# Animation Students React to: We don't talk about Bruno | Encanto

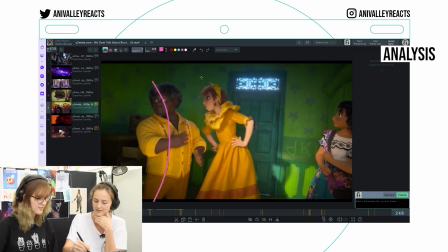I like lines of action where he's leaning away and she's like, no, no, no, no, no, no. The little movements he does here with the hands. Also, I love her frills on her dress. generally the hair and the dresses all simulated really well.
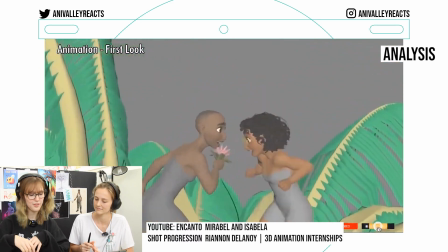When you're animating, you animate the character without hair and without clothes. Later it goes to a simulator who simulates the hair and the clothes.
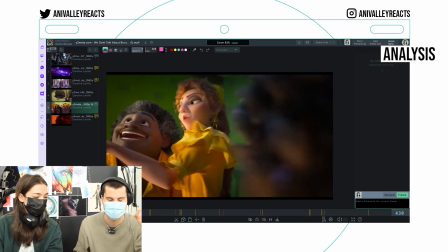I love the transitions. The transitions are amazing in this. In the film in general, they use a lot of 3D magic where they do stuff that's impossible.
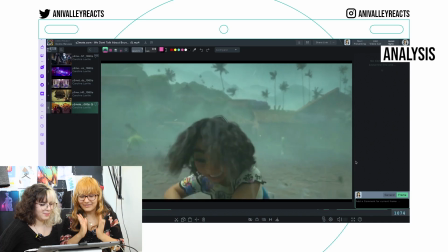Those simulations!
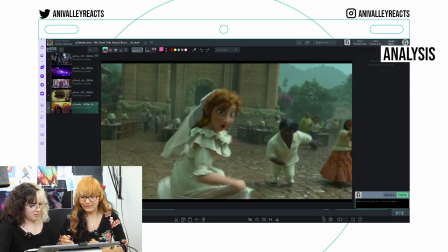So obviously the animator doesn't animate how the dress like flows around and And that's all a simulation,
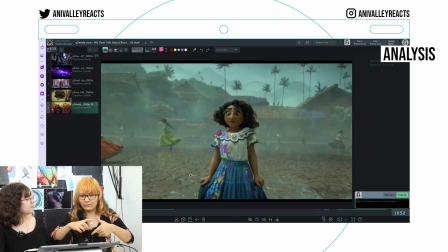which is like, I take one entire plane,
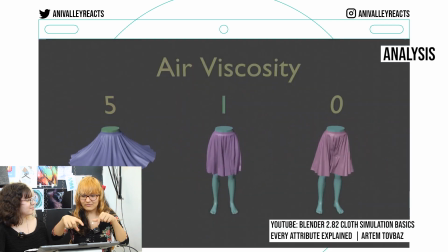I say it pins here, and then the program can actually just calculate based on how much velocity,
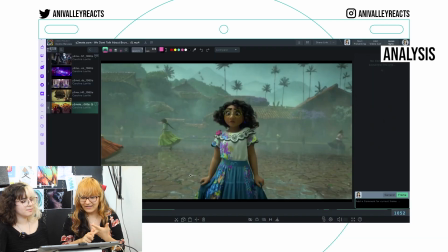strength, weight, gravity I put inside.
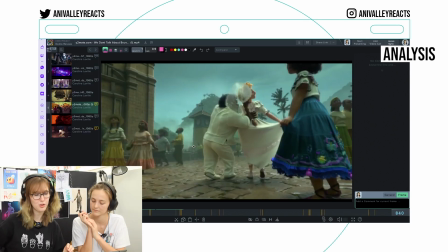I assume that you have some sort of proxy model that you hold on to instead of the actual dress. A proxy model is like a simplified version of the final thing, so it takes a lot less computing power and then later it's replaced. Disney animation was just flexing with the skirts the entire movie. Yeah, you could tell they're proud of their dresses.
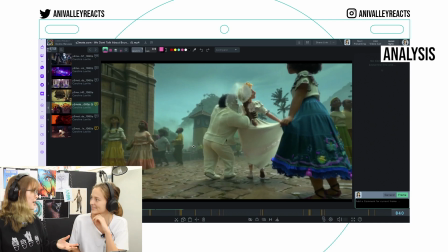Every single moment they have to chant, somebody goes... And of course it's part of Colombian dancing, but you can see her like do this and like the frills will move.
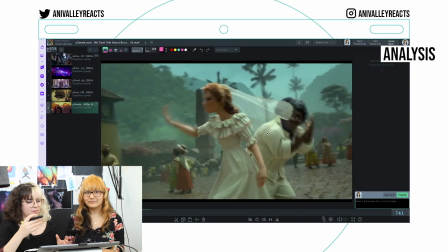The process of animating a scene, there's gonna be first of course the storyboard, like where the director is like, hey I want this and that.
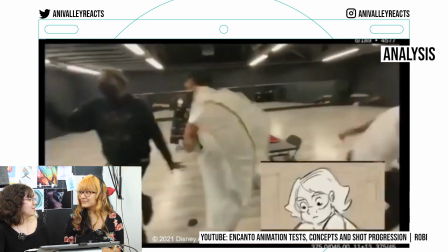And then they take reference videos, then the blocking comes in.
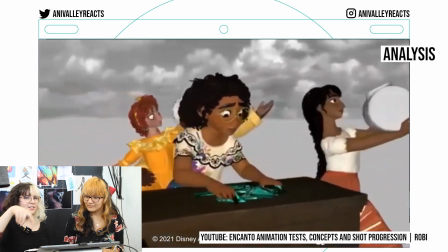They take characters, like 3D models, and they literally just twirl it around and where they should be.
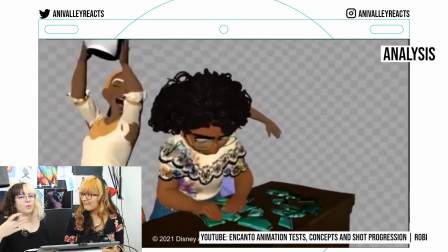And afterwards, with each step, you do more animation, you do more keyframes.
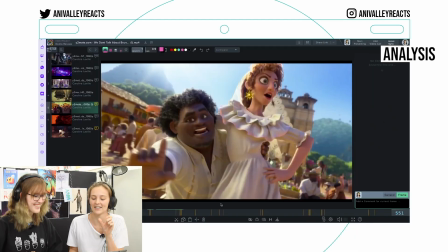And then, of course, color grading comes and lighting. I like these two a lot when it comes to the character acting because they're giving and taking so much from each other.
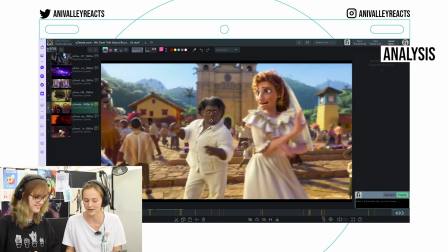Here you see Felix think, like, oh, how can I get back into the storytelling?
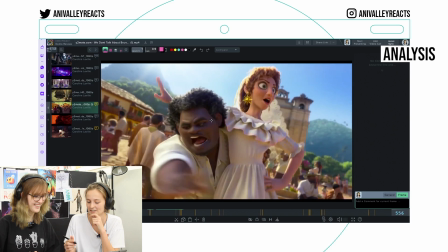And then she talks something and you see him go, oh, opportunity. and then she's affronted by him interrupting and it's just such a nice giving and taking.
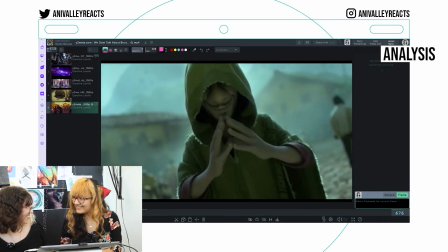Yeah and the tipping again, I fucking love it. Dutch angle! Look at the horizon! Dutch angles are used to make something more dramatic.
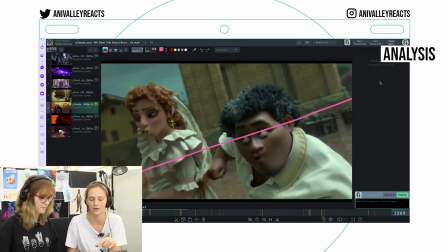It's just a mystery, yeah, and like it's something negative and so because of the color palette and the Dutch angles help a lot to make it feel like, okay,
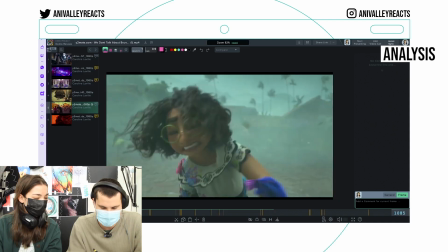maybe this is not such a good thing. I love the environment, especially the house.
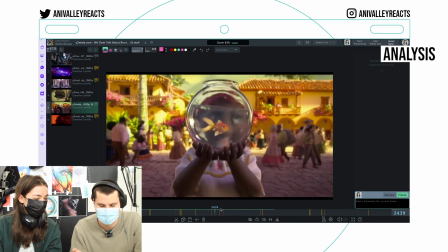Architecture is such a difficult thing to get, right? But I think they nailed it.
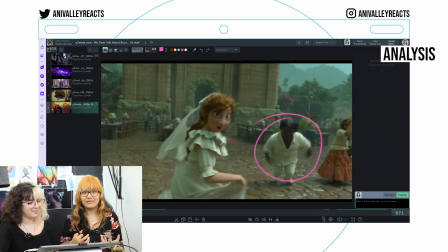I appreciate that he's muscular, so his movements aren't as bouncy as, for example, hers.
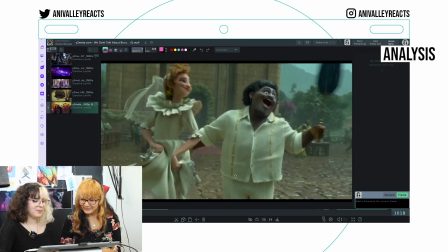The umbrella just comes out of nowhere, like, from his back, bam, there you go.
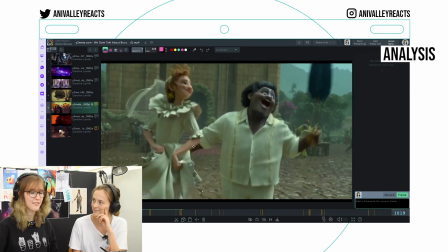The umbrella looks really nice when it opens, but it's not really realistic, though. The animation in Encanto generally is very cartoony.
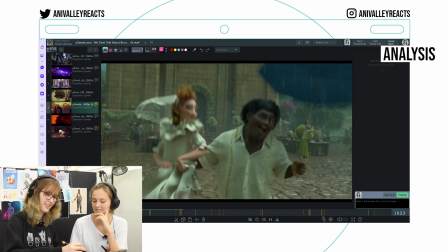See when it opens it's really bouncy like it goes up and then it goes down so it has this really popping effect.
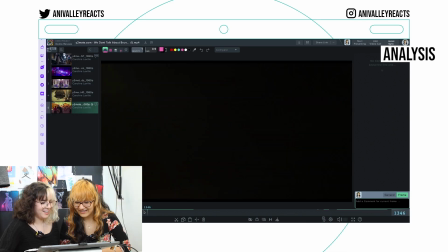The twirling transitions into the next scene which is like a completely different color.
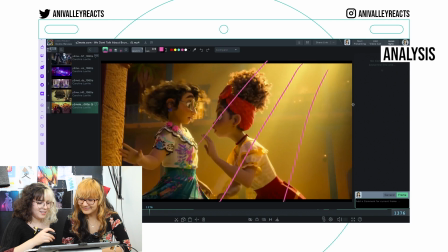I love the lotus. I love the god rays. Especially like with the haze in the back to give it more depth.
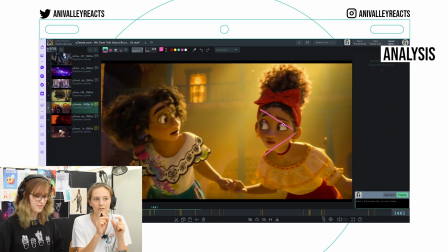I like how all their character designs have small little elements that relate to their characters. So for example these are like sound waves. Mirabel has the butterflies literally everywhere. but it's just such a cute detail for everybody to have that.
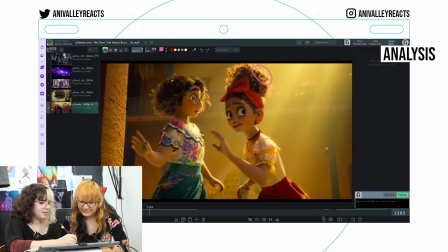I also love the rim lights on the hairs. This makes it feel so much softer.
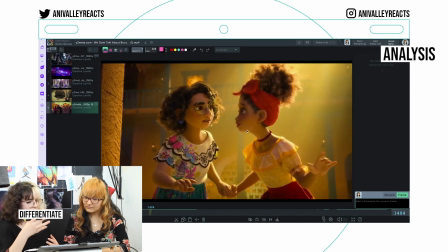You use rim lighting to differentiate the background with the main
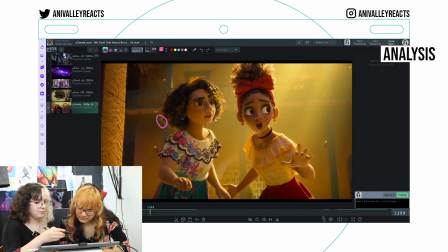characters because sometimes Mirabel's hair could blend into the background.
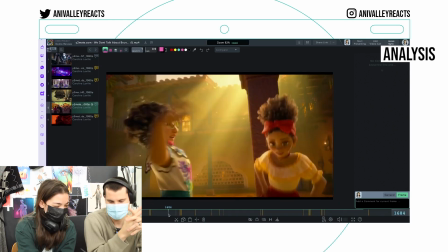Yeah, so nice. Like the whole animation is so dynamic.
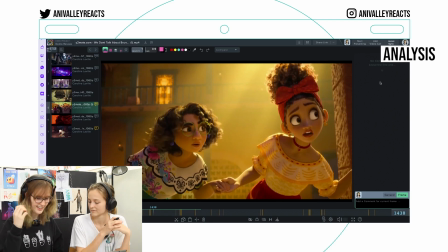Dolores is really expressive with her eyes especially and she moves them around quite a lot and you can see that there's a smear frame in her eyes. Rock eyes. No, it makes it look really good and it's really amazing in between. It is definitely more cartoony than regular Disney movies, but it makes it look really good.
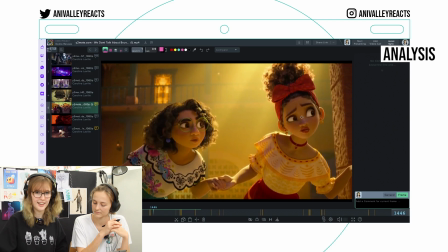Like, I like the way they animated it.